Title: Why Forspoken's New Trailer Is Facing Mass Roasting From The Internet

So stuff like this already creates a stronger impression than what First Spoken did. And then for something more comedic, he points out Broforce.
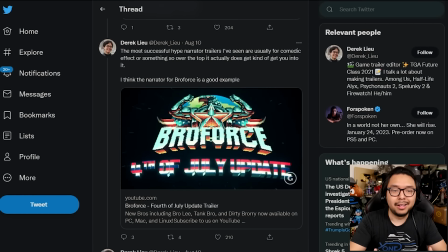But in this case, the energy of the trailer matches the dialogue.
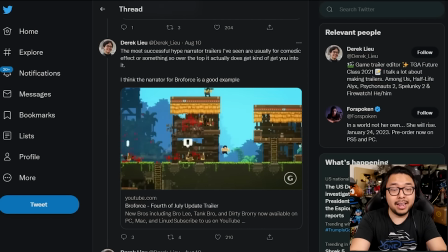You know, the trailer is edited in such a way, and I mean, the kind of game that this is, that kind of high-energy,
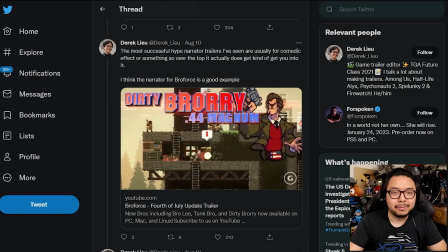insane chaos craziness, Like, it goes in line with the kind of dialogue that's being presented here,
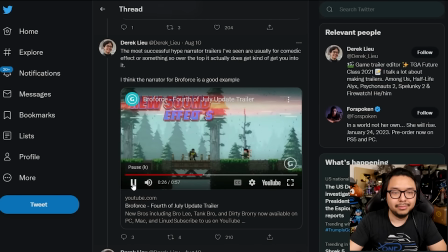so it's all... Alright, I'm gonna turn this off for a sec. I mean, it may be a lot, but the game is also a lot, and so it's all in line with each other. It's all synergizing really well, and it makes for a good comedic trailer. Whereas Forspoken is in conflict with itself, because the dialogue is trying to be all comedic and quippy, but the trailer itself is trying to present this magical mystical isekai world and that dissonance is just a big turnoff.
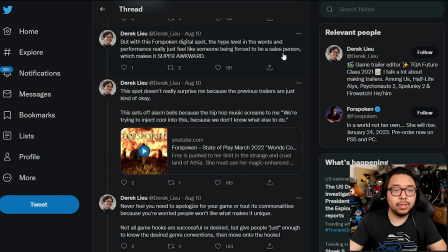Derek finishes off with this first spoken digital spot the hype level and the words and performance really just feel like someone being forced to be a salesperson
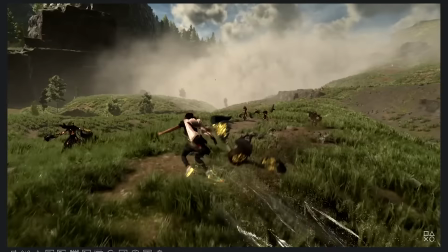which makes it super awkward and then he highlights the trailer we were first looking at by saying this spot doesn't really surprise me because the previous
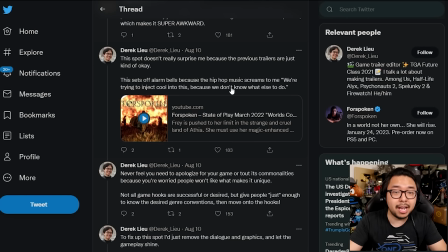trailers are just kind of okay this sets off alarm bells because the hip-hop music screams to me we're trying to inject cool into this because we don't know what else to do and as compelling as the visuals of the game war i do agree that once the hip-hop music started to kick in i was like well that's just so counter to what an isekai is hip-hop music that's very familiar what you need to present with an isekai is something magical something that really brings out a sense of wonder through the music and visuals and music is such a big part of the vibe that something evokes and when you let that familiar hip-hop music of the present contemporary world undercut the isekai aspects of stuff that is wondrous and that we've never seen before. When you don't hear the music that goes in line with the mysticism at display, again, there's a dissonance there that just undercuts the magic that the game is presenting.
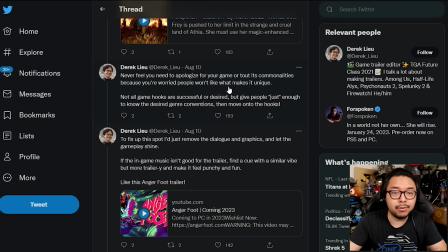I think Derek provides great advice here. Never feel you need to apologize for your game or tout its commonalities because you're worried people won't like what makes it unique. Not all game hooks are successful or desired, but give people just enough to know the desired genre conventions, then move on to the hooks. Don't undercut the identity of your game for mainstream mass appeal because a lot of the mass appeal for something unique comes from that unique identity. So spotlight that unique identity as much as possible because for Spoken, I do feel like the thing that's really messing with its marketing is the hippiness of it all and the quippiness of it all that I feel like is trying too hard and so Derek's suggestion one that I agree with is remove
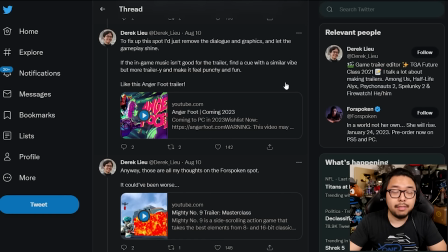the dialogue and graphics let the gameplay shine for itself and then when it comes to music you know if in-game music isn't good for whatever reason for the cues of this trailer for the type of editing required for the spot you know just find something else that just is a little more
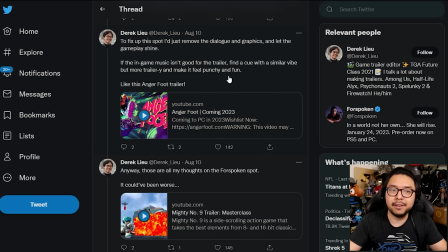punchy and fun. If you are going for punchy and fun dialogue, find music that matches up with that, but mainly be honest and true to the tone of the game because, you know, people want to get a genuine sense for what this game is and not something that's disguised on the surface.
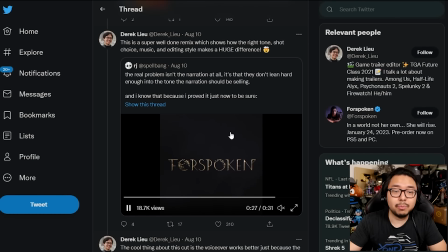Derek then highlights a cut that somebody else made for the Forspoken trailer,
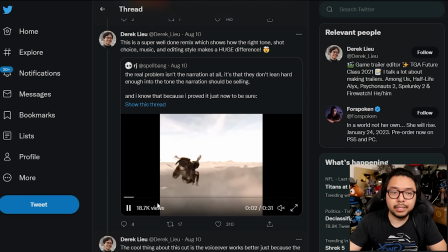this one right here with the quippy dialogue and just edited it differently so that the what's going on in the background also matches
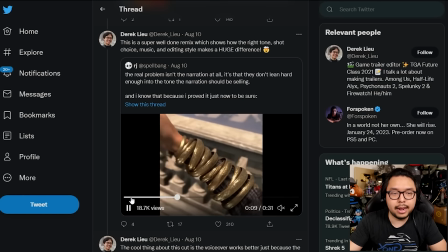up with uh overly hypey dialogue so let's check that out real quick i'm somewhere that's not what
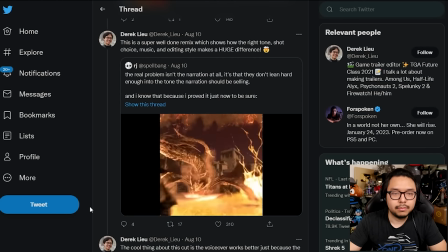i would call earth i'm seeing freaking dragons and oh yeah i'm talking to a cop